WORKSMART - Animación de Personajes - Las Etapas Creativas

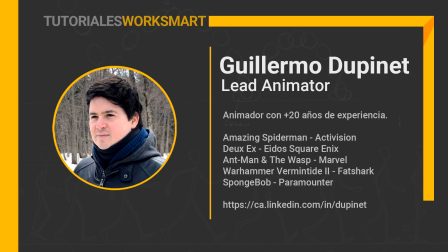(0:02)
Hola, soy Guillermo Dupinet, animador lead, y este es un WorkSmart para animación de personajes.
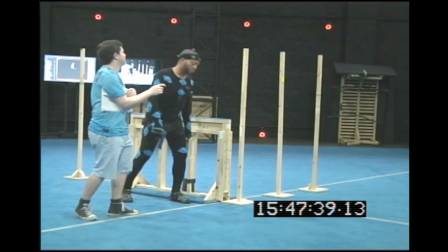(0:08)
He trabajado para películas, videojuegos AAA y publicidad.
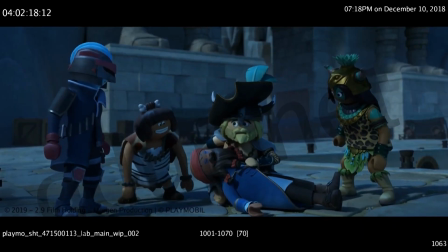(0:12)
Independientemente del estilo el cual estés haciendo, realista para VFX o respondiendo un estilo especial para cartoon,
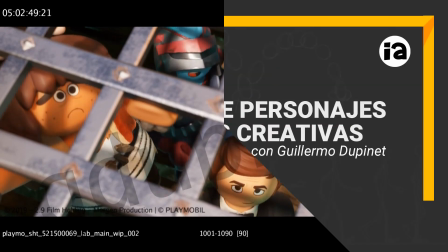(0:18)
o con métodos post-to-post o layering straight ahead o mixto, estas son las etapas que no debes perderte para animar personajes.
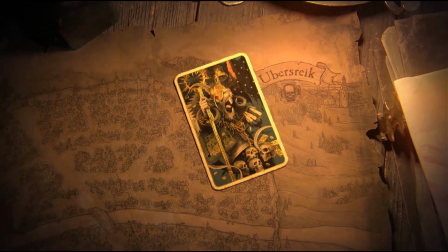(0:27)
Esta lista es muy general, y podríamos profundizar mucho más en cada tema, pero esos ejemplos son sencillos y recomendables para empezar.
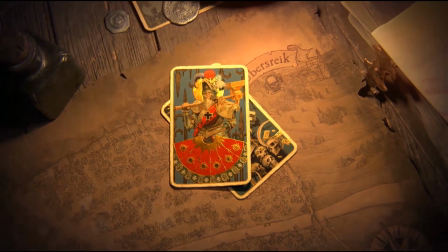(0:34)
Antes de saltar a animar es muy importante planear lo que quieres hacer.
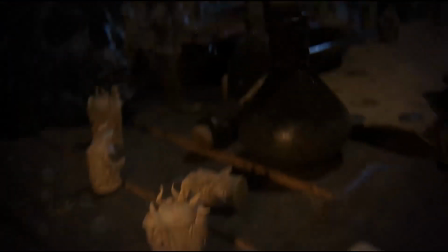(0:38)
Debes tener varios elementos ya reflexionados porque la ejecución de animar tendrá otros elementos a considerar.
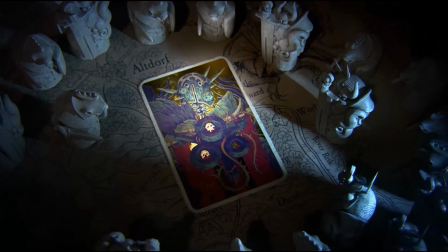(0:45)
Yo no puedo pensar en tantas cosas al mismo tiempo por lo que debo saber antes qué es lo que quiero hacer. Si no lo tienes claro, pregunta, inspírate, haz una tormenta de ideas.
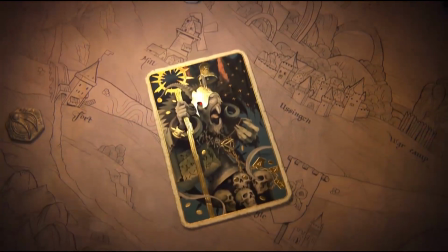(0:54)
Este momento es creativo, diviértete con las ideas. Al ejecutar tu idea toma estos elementos en cuenta.
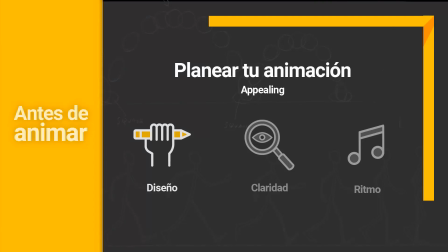(0:59)
Harán la diferencia en la calidad En la gráfica que vemos puedes ver que la peeling es importante Y está formada del diseño,
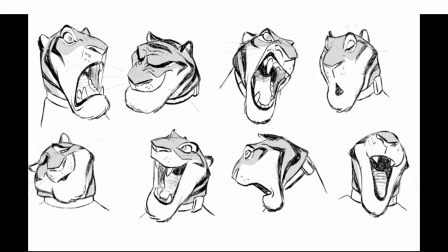(1:06)
la claridad y el ritmo Aunque viene dado desde arte y modelado Nosotros como animadores
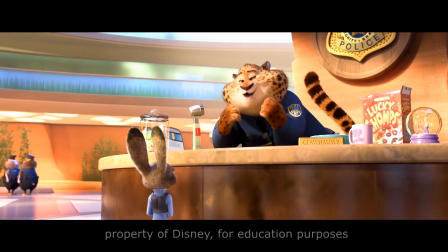(1:10)
rediseñamos el personaje en movimiento Debe seguir siendo reconocible en acción y otras poses,
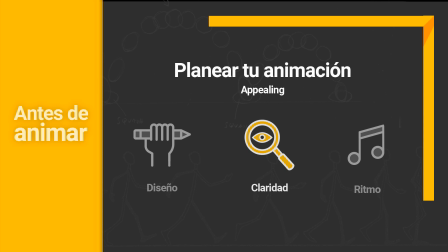(1:15)
incluso las extremas El otro elemento que vemos aquí es la claridad Debe ser claro qué hace y a veces qué es lo que compone el personaje
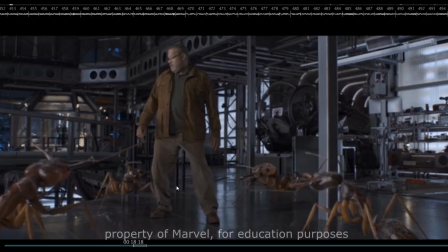(1:25)
Por ejemplo en la película de Adman cuando estábamos haciendo las animaciones de los personajes que en este caso eran las hormigas la claridad era muy importante miren,
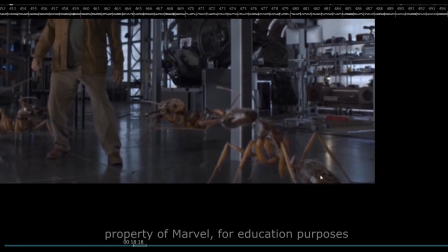(1:34)
chequen esto nada más todas las hormigas tienen una postura semejante observen como el torso siempre es hacia arriba ya vieron
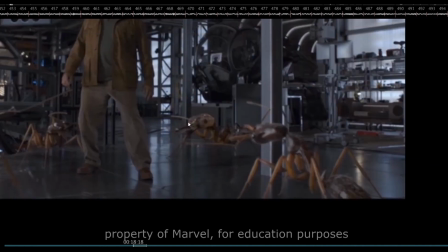(1:41)
la pancita abajo el torso hacia arriba lo que estaba buscando el supervisor de animación era que fuera muy reconocible que eran hormigas de las cuales estábamos hablando cuando dejábamos las hormigas planas parecían arañas La claridad tiene que ir absoluta. La otra cosa también es la cantidad de pies que tienen.
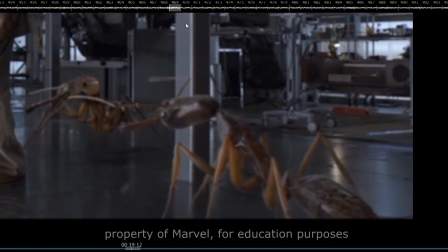(2:01)
Los pies no están una sobre la otra o de manera no clara. Los pies son claramente reconocibles.
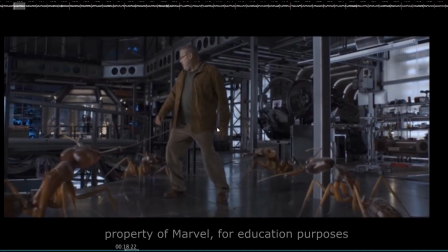(2:08)
Es como en tanto de teatro como en cine, lo que estamos haciendo aquí es algo que nosotros le llamamos staging, incluso el personaje real, en este caso el actor también está haciendo un staging. Todos están acomodados hacia la cámara para que sea muy claro la acción que se está describiendo visualmente.
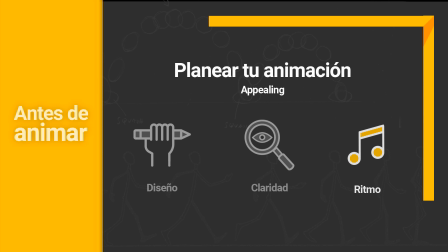(2:27)
Ritmo en diseño no se refiere a la parte musical o timing Sino en la composición de la figura de tu personaje en este caso Es decir, como los diferentes elementos del personaje Brazos, piernas,
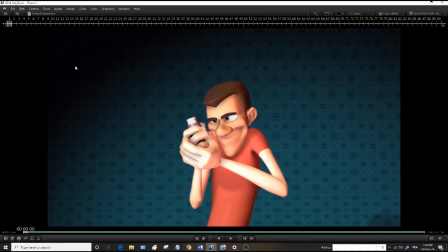(2:37)
cabeza Fluyen en sí mismos como un solo elemento Este es un ejemplo que hice de una animación hace algunos años Creo que de 2014
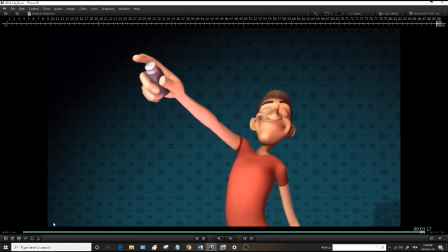(2:45)
Voy a hacer feedback a mí mismo Y cómo podría mejorarse el ritmo en este caso Creo que la mejor pose para ejemplificarlo es esta Por ejemplo,
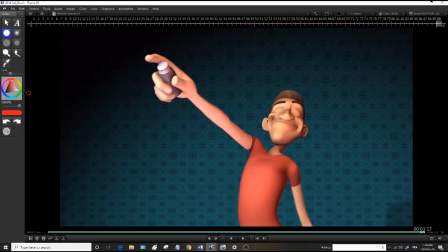(2:52)
algo que hubiera estado mucho mejor en este caso Hacer una línea, por ejemplo acá es demasiado complejo Hubiera sido mil veces mejor si en esta parte hubiera sido así
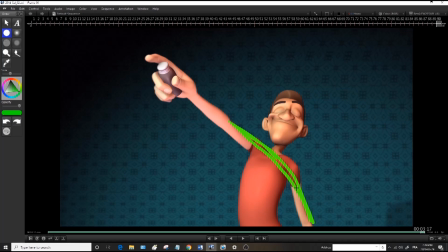(3:08)
Si hubiera tenido una sola línea completamente Una sola línea hubiera sido mucho, mucho mejor La línea aquí es demasiado confusa Y es un problema de ritmo Algo mucho mejor hubiera sido así El
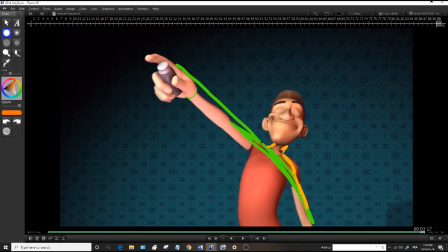(3:21)
brazo y hubiera seguido por acá Aquí está el cuello y el brazo hubiera estado así y esto hubiera estado más bien el brazo hubiera seguido por acá eso hubiera sido mucho mejor en ese momento es la manera en la que se relacionan por ejemplo los brazos hay un ritmo aquí
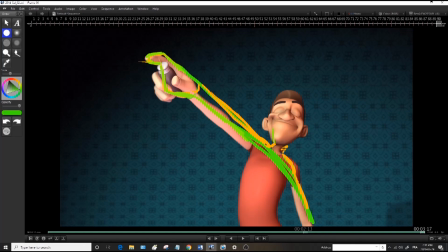(3:40)
aquí también la cabeza creo que habría sido mejor si la cabeza hubiera tenido